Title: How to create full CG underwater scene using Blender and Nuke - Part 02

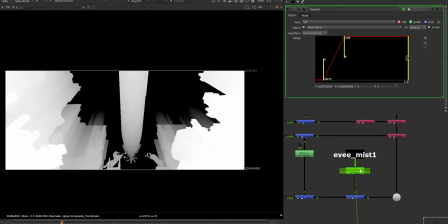992s
I took this EV mist pass and I used a keyer, inverted this matte,
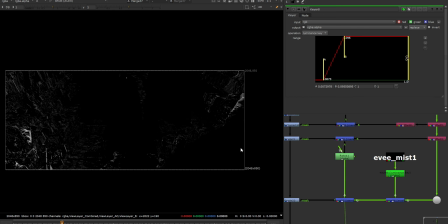997s
used it as a mask, and removed that corner area because I don't wanted this to affect this area.
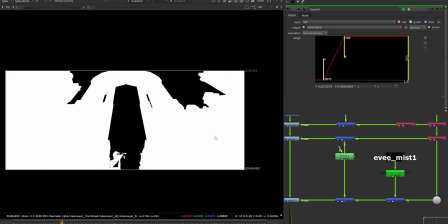1003s
So I just used the same mask and removed this from this area. And using grade node, I made some highlight changes here, you can see.
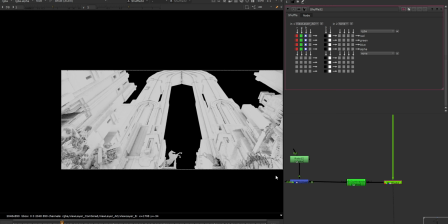1010s
And then I have this ambient occlusion pass. I used a keyer again.
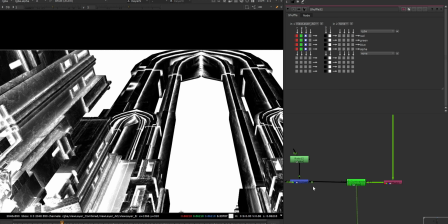1016s
If I see the luma, you can see that it's reading some of the edges like this. I masked it only for the top area and try to grade it a bit.
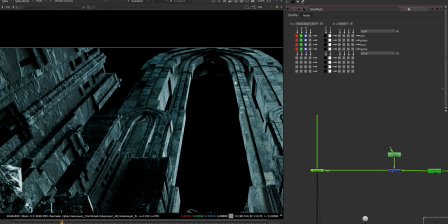1025s
So it's like again adding more dimension to the shapes.
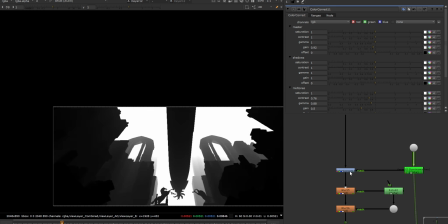1029s
Using this keyer from the mist, using this as a matte, I use this color correction node and added some more grade on this structure.
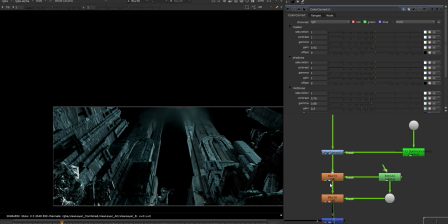1037s
And since it was very sharp, and I used blur node only on the top area, just simple mask and blurred it, because if I don't do that, then it will look sharp from this point to this point. I don't want it to look it like that. I wanted to make it's blended well into the scene.
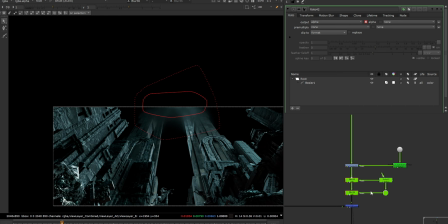1057s
So that's why I just added simply these two blur nodes. And then I have these submarines.
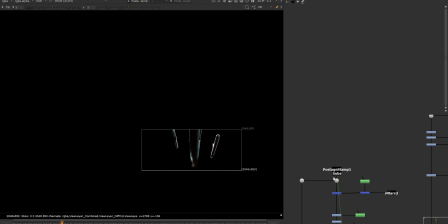1063s
I used the renders. I did not hold it out in Blender because I knew this is very pretty straightforward shot. I can just hold it or stencil it using our structures or pillars. Just took a mask and used only on that area. Turn this stencil on and off.
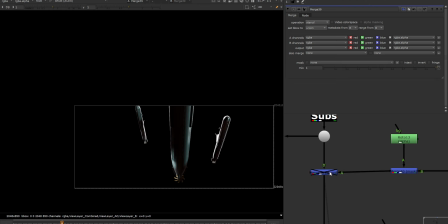1079s
You can see that it's already giving as a cut matte or a holdout. Then I started doing some grading tweaks on these submarines as well.
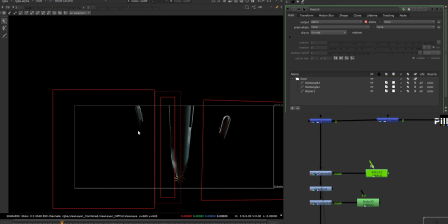1086s
So this grading is only for this area and this background submarines. They are reading very bright highlights.
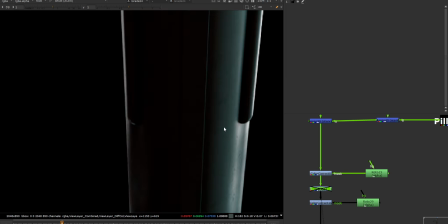1092s
I turn that down. Then grade, overall grading, slightly blue tone, and from the mid tones and the highlights I tweak some of the,
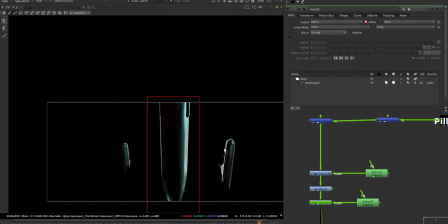1100s
like if I go to any frame, you can see that it might change some of the colors here.
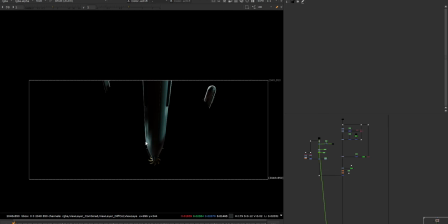1106s
Let's go to the first frame because first frame is my must frame because we are reading most of the elements in first frame itself. Oh, I forgot to mention that please make sure that you have set your project setting because it's very important at the beginning itself.
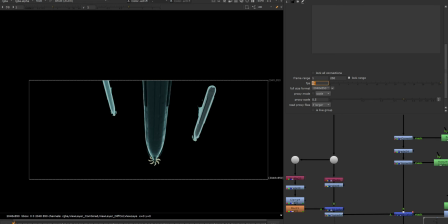1119s
The frame range is 1 from 250. The frame per second is 24 and resolution is as we rendered from the Blender.
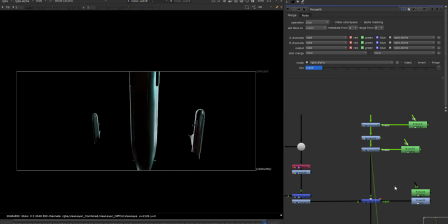1127s
Okay, so if I now go to the last frame and see this, we're reading some of the bounce light.
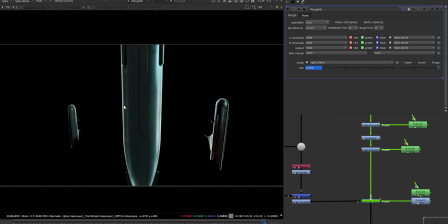1133s
I wanted to give some bounce light because on this frame we are reading mostly this submarine and we're seeing very black in the comp and output.
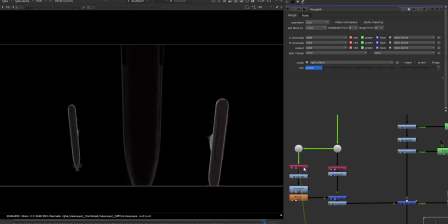1143s
So I tried to use this diffuse and spec pass, merge them together, did some grading, added some tone, and used only on the middle submarine, which is in the FG.
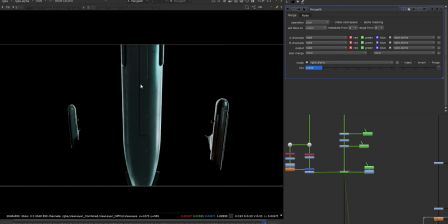1154s
It's just to give that bounce effect in that bottom area of the submarine, especially in this one. Now I have some 2D elements from Action VFX. I used them like multiple times using retime and offset, and I projected them on the card,
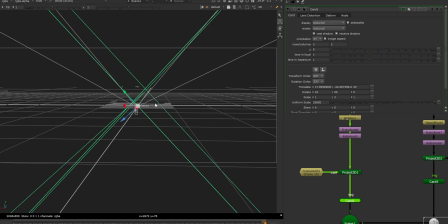1167s
and you can see that the rotation is set in a way that we can just read it in the camera.
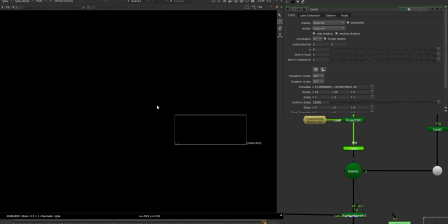1172s
If I go to the 2D view, you can see.
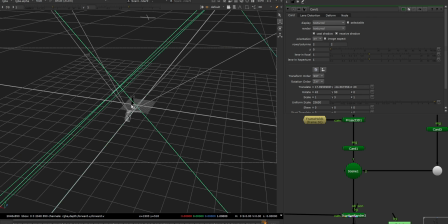1175s
So it's very simple one, just two cards on opposite sides to read that element in our scene.
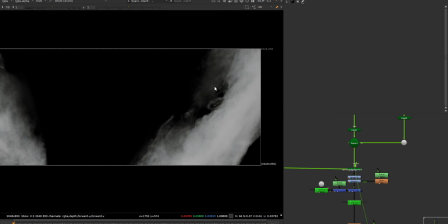1181s
Let's go to the first frame because we are reading most of that 2D element in first frame.
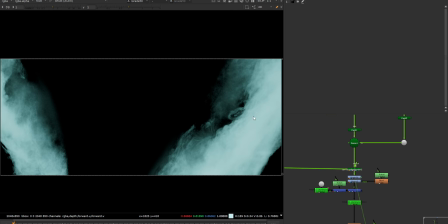1187s
I did some grading again just to give that bluish tone. I used this mist pass.
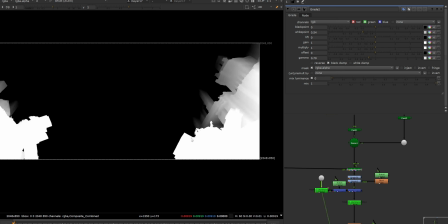1192s
If I see the key, I used only this FG area as a matte.
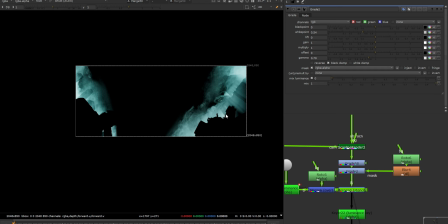1196s
I try to stencil it out So we can read that this part is in the FG and these are behind these FG parts.
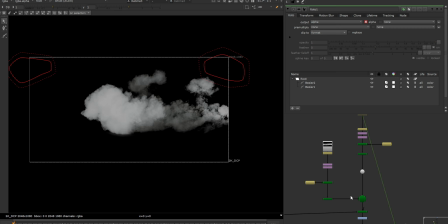1204s
This mist part is behind this FG part. Same, I used few more elements and I used slightly above from the first cards.
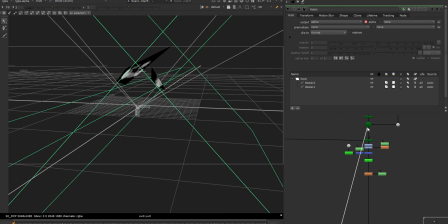1212s
If I see using this scene, and you can see that both the cards placements are different.
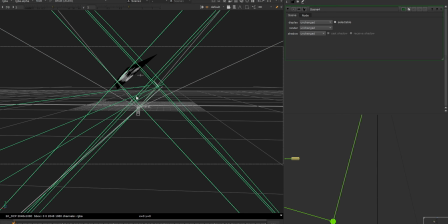1217s
The old cards are somewhere here and the new ones are little above from that area. So just to see the parallax in the mist and use them above that.
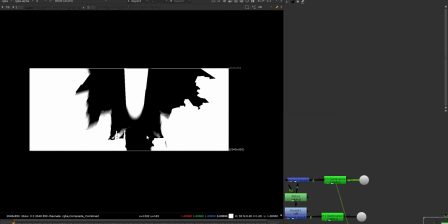1227s
Same process, I used the mist. I took the gear, but this time the mat is further away from the FG.
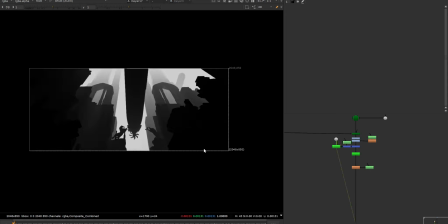1232s
If I compare with the previous mat, you can see that clearly the mat is here now and this mat is from here.
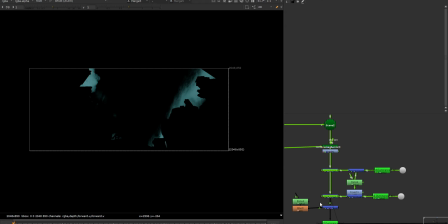1239s
Using this both the stencils, I try to hold that FG area and try to push that mist behind these pillars or these structures,
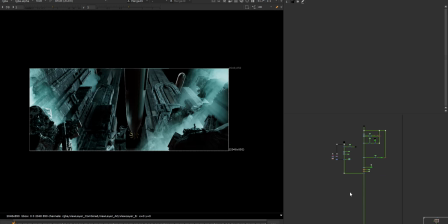1248s
adding them on top of our scene.
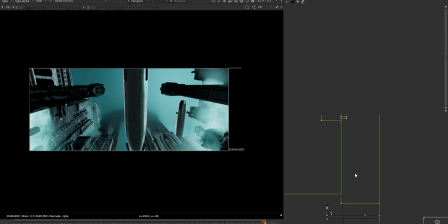1251s
So now if I show you the last frame and if I turn this blur nodes off, you can see that it looks very sharp and it looks very prominent. I don't really like that kind of structure there in this area. So I try to add some blur so it will look like it's blending well into the scene.
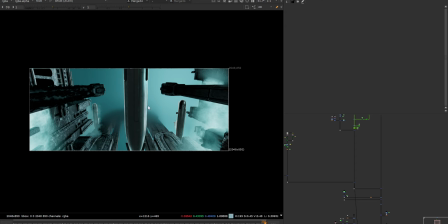1269s
So whenever you're creating an underwater scene, remember that it's a game of volume and depth. So try to simply add more volume or haze kind of effect in your scene, and it's like half work is done with that kind of treatment.
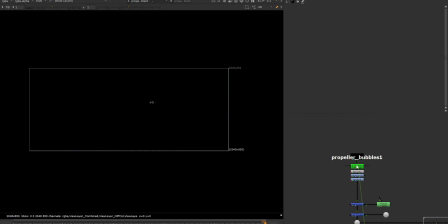1284s
Okay, now I have this propeller bubbles I rendered from Eevee. Accidentally, I kept the emitting object in the render, so I just removed them. I simply made them look very sharp or brighter.
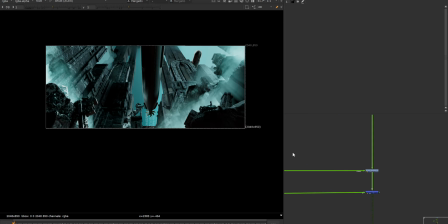1298s
I added them on top of this, and then comes this main grade.
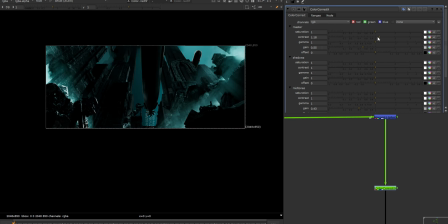1303s
I use this color correction node. I added slightly bit more contrast to the scene and reduce the gain bit. If I see the default, it look like this, and removed some gain from the midtones, and you can see that difference.
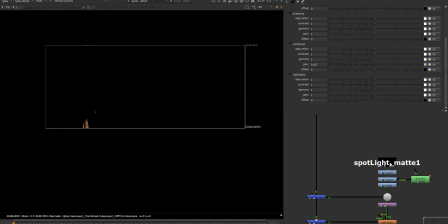1319s
Now I'm using this spotlight. Here comes the spotlight matte. I wanted to add an interactive light, so that's why I took this as a separate pass. I have this control now. Let's go to this frame. It's visible more clearly here, the interactive light.
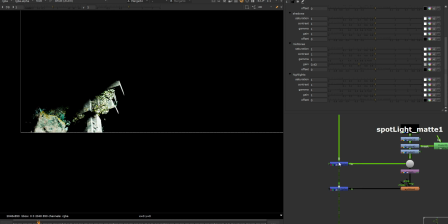1332s
I added some grade on that, and using the merged plus mode, I added it on top,
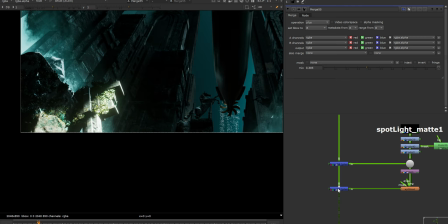1338s
and to give that diffusion effect, I use this glow node and try to add slightly blur on top of everything, especially on that area where light is interacting with the spotlight. Then I have this Eevee mist.
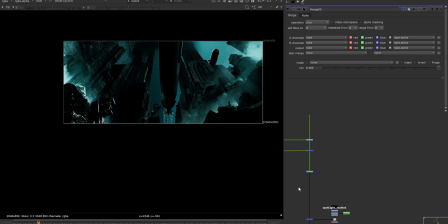1351s
I took the shot from here and blurred it like 500
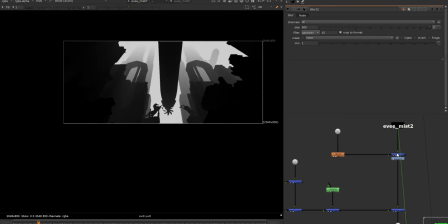1358s
and multiplied it on our Eevee pass so that it will get that blue tone in the scene.
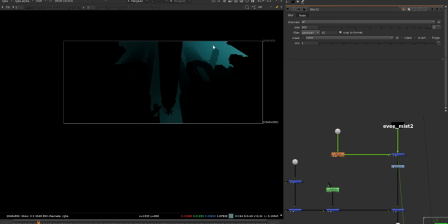1363s
So whenever my shot changes the intensity or any kind of colors in the scene, my Eevee mist will also change the color because I have added this multiply on top using that.
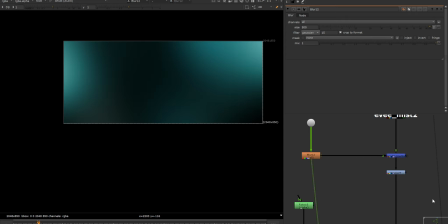1374s
Use this diffused blur from our plate. Did some grading on top of that overall mist.
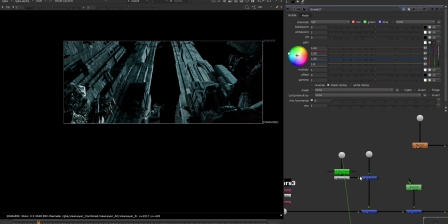1381s
Now I have this scene. I took the highlights.
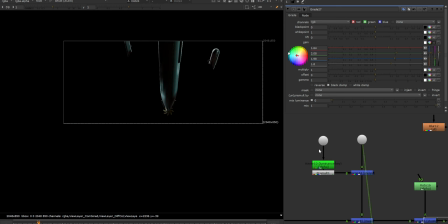1385s
I just used the Luma key, stencil some of the parts using the submarines because I don't want it to affect this on these areas.
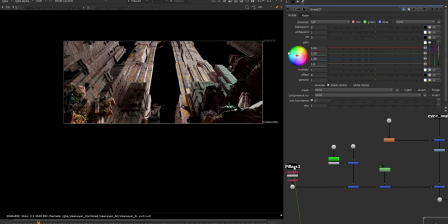1393s
If I don't do that, then simply it will be visible on the submarines as well. And then using the pillars, I use this normal pass again.
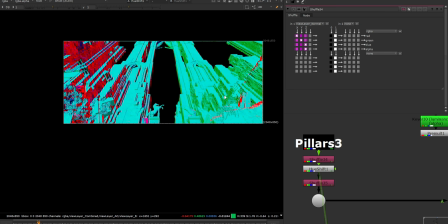1401s
I change the RGB colors using this hue shift.
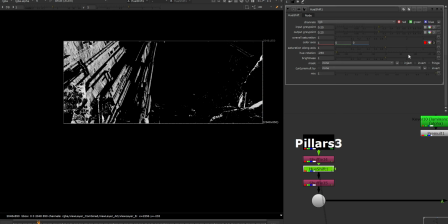1404s
If I press R or any RGB and play with this, you can see that it's changing the angle of the light. So I can just get the matte. Then I used only the red channels as a red matte and used that as a mask.
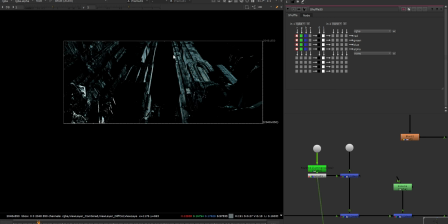1421s
So simply using the whole scene Luma matte, stencil the submarines and used only the red channels from the normal pass. So we can get this kind of highlights and remove unwanted area like this is getting too bright.
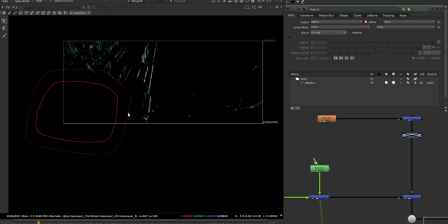1436s
So I just remove that using the stencil, using simply a rough mask here, and use Luma key just to get the alpha out.
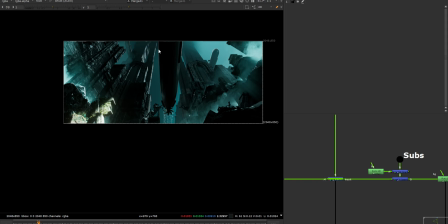1444s
And I added this on top of our scene because you can see these kind of highlights are getting really nice there.
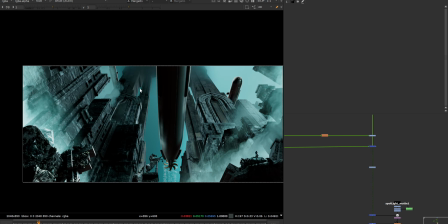1450s
It wasn't really good with that default lighting setup, so it's like adding more from comp treatment.
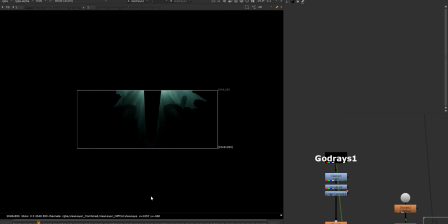1460s
Then comes the chord rays. I use this chord rays just a touch to give that kind of effect from that. Those lines are looking pretty cool. Did some grading to them too.
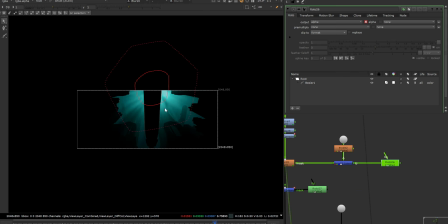1470s
On some frames I have blurred them because they were too sharp from that area.
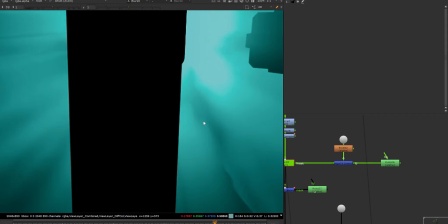1475s
So if I turn it on and off, you can see that it's slightly giving blur and more grade.
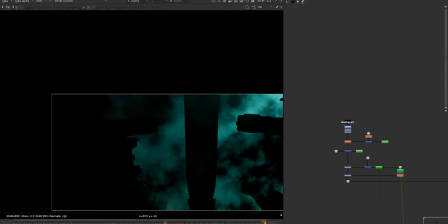1481s
And then I used my mist pass here. If I play this, you can see this mist is moving from y-axis.